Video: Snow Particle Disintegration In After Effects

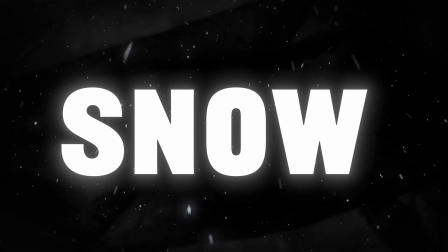[0:00]
Hello my name is Will Cormack and in today's After Effects tutorial I'm going to show you how to animate anything to turn into snow.
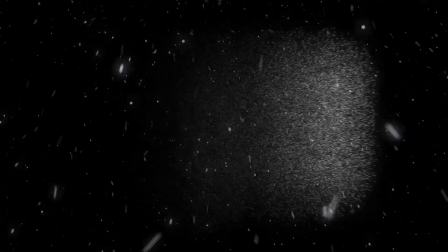[0:06]
I'm going to show you how to disintegrate a logo, an image, a text layer into beautiful particles of dusty snow.
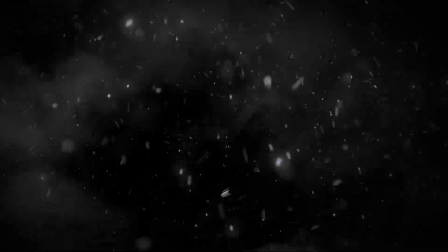[0:12]
This is a perfect effect for right now in the wintertime and all of these plugins and tricks are native to After Effects. And before we hop into this snowy goodness I need to let you know that this video is sponsored by my sugar daddy Squarespace.
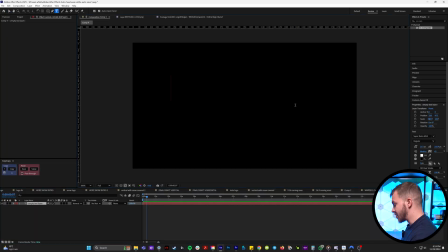[0:26]
So we're gonna grab our text tool and we'll type in whatever snowy thing we want.
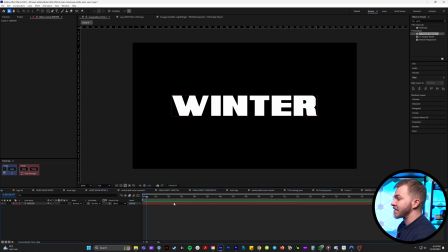[0:31]
For me, I'm just going to type winter. So before we put the particle effect on there, we're going to right click on our text layer and pre-compose. I'm going to type in winter. So before we put the particle effect on it, we're just going to duplicate our winter. So now we have two of them. And on our top layer, in effects and presets, we're going to type in particle system 2.
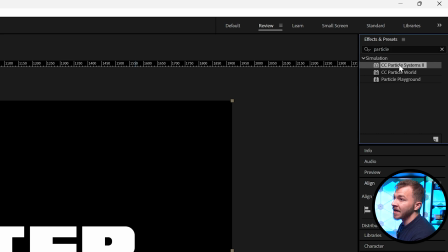[0:50]
And you can see this effect, particle system 2.
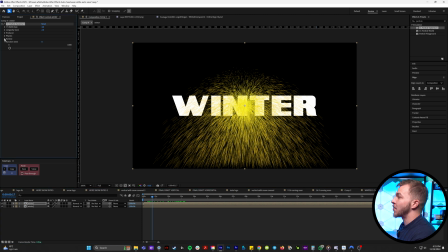[0:53]
We'll drag that onto our top winter layer and we're going to drop down all of these menus in the effect controls for birth rate we'll
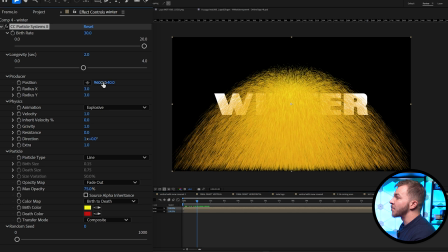[1:01]
do 30 so now we have all these particles coming out and then for position right below that we can move the particles left or right we're going to
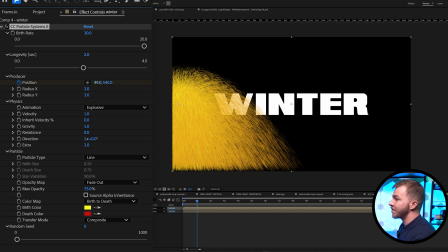[1:08]
create a keyframe on position we're going to drag this all the way to the left like this and then go over like four or five seconds and
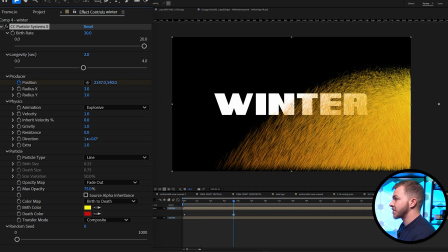[1:17]
then animate the position of these particles to end on the other side of the screen and once you've animated those position keyframes your particle animation is
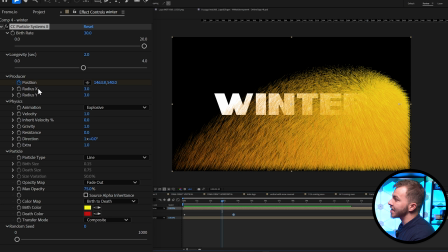[1:25]
going to look like this and then for radius x and radius y we're going to change radius x to 1 and we're going to change radius y to 50.
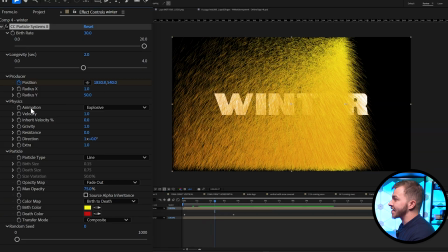[1:35]
Whoa look how crazy that is and then for our physics under animation instead of explosive we're going to do twirl. Look how crazy this looks right now and then for velocity we're gonna do 0.2 for gravity we're gonna leave that at zero and once your gravity
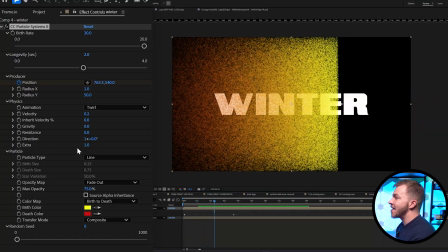[1:51]
is at zero it's not floating in any direction it's just like a solid particle wipe and then for extra I'm gonna put 18 so now this
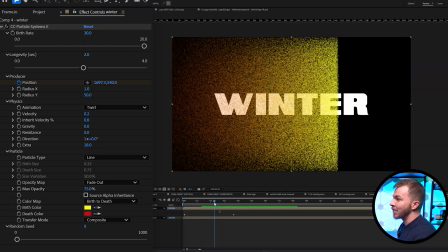[2:00]
is what we're working with so for particle type line is exactly what we want it'll give us the most snowy looking look now for max opacity we're gonna set that to 100 and now for the fun part we're gonna do source alpha inheritance so we're gonna click that and now this particle wipe
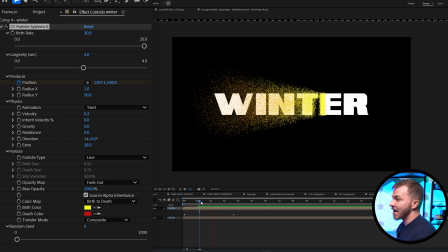[2:16]
is only gonna happen where our text layer is. So when we watch that back you can see that the particles are only shooting out of where winter is. And since this is a winter animation and we're trying to make snow you can set the colors from birth color to white and then death color also white.
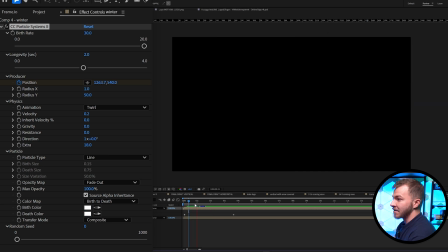[2:33]
So if I get rid of the bottom text layer this is what we're working with right now.
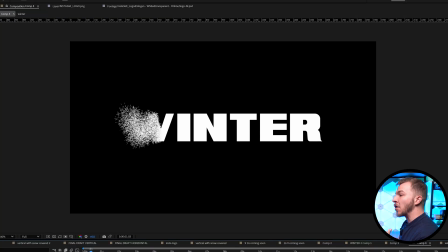[2:37]
So now we're gonna animate the physics a little bit So the way this blows out is more satisfying and like wind hitting snow
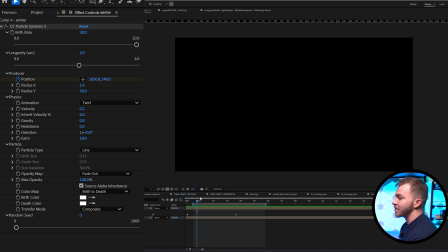[2:46]
So we're gonna go down the line of all the different effects and particle system 2 to give this the perfect look So I at the end of this animation with
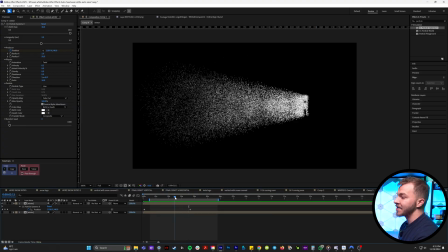[2:54]
the snow to shoot out faster You kind of see right here at the end almost like hits a wall.
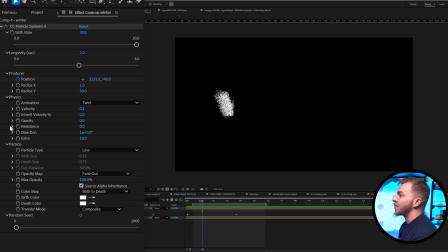[2:59]
I wanted to shoot out So what we're gonna do is we're gonna create a keyframe for inherent velocity right now at zero we're going to click on that
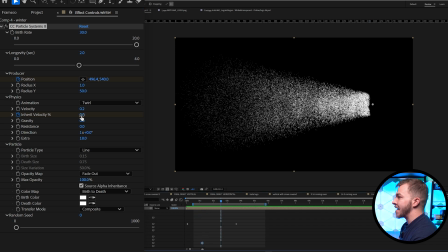[3:07]
and then by the end of the composition right here we'll change the inherent velocity to 40. so when we watch that back now the snow
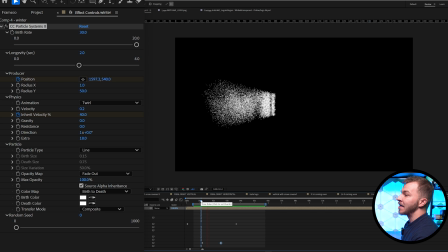[3:16]
shoots out at the end instead of looking like it just hits a wall now the snow almost blows off of the text and then what i like to do is we'll create a keyframe for resistance which is currently at zero and by the end of your wipe we're going to set resistance to
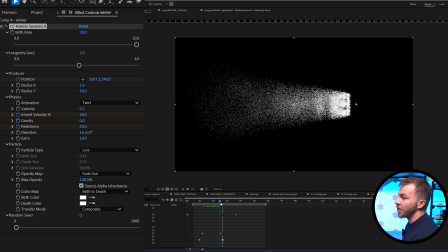[3:32]
20. you can see what's happening is it's keeping all the snow in a more conformed box. Actually, the resistance is maybe a little too strong. I'm going to set it to 8. This just looks great right now. And then to top off this particle animation, I'll create a keyframe for the X,
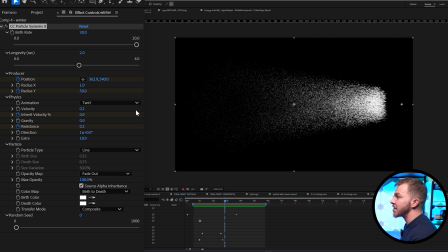[3:49]
the radius of X. And then by the end of the animation, we're going to animate X to go to 80. That just gives the particles a little extra animation and makes them thin out a little bit.
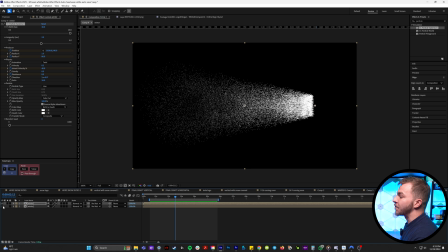[3:59]
So now we have this beautiful, beautiful snow particle animation. So if we bring back our bottom winter layer, now we can blend these two together.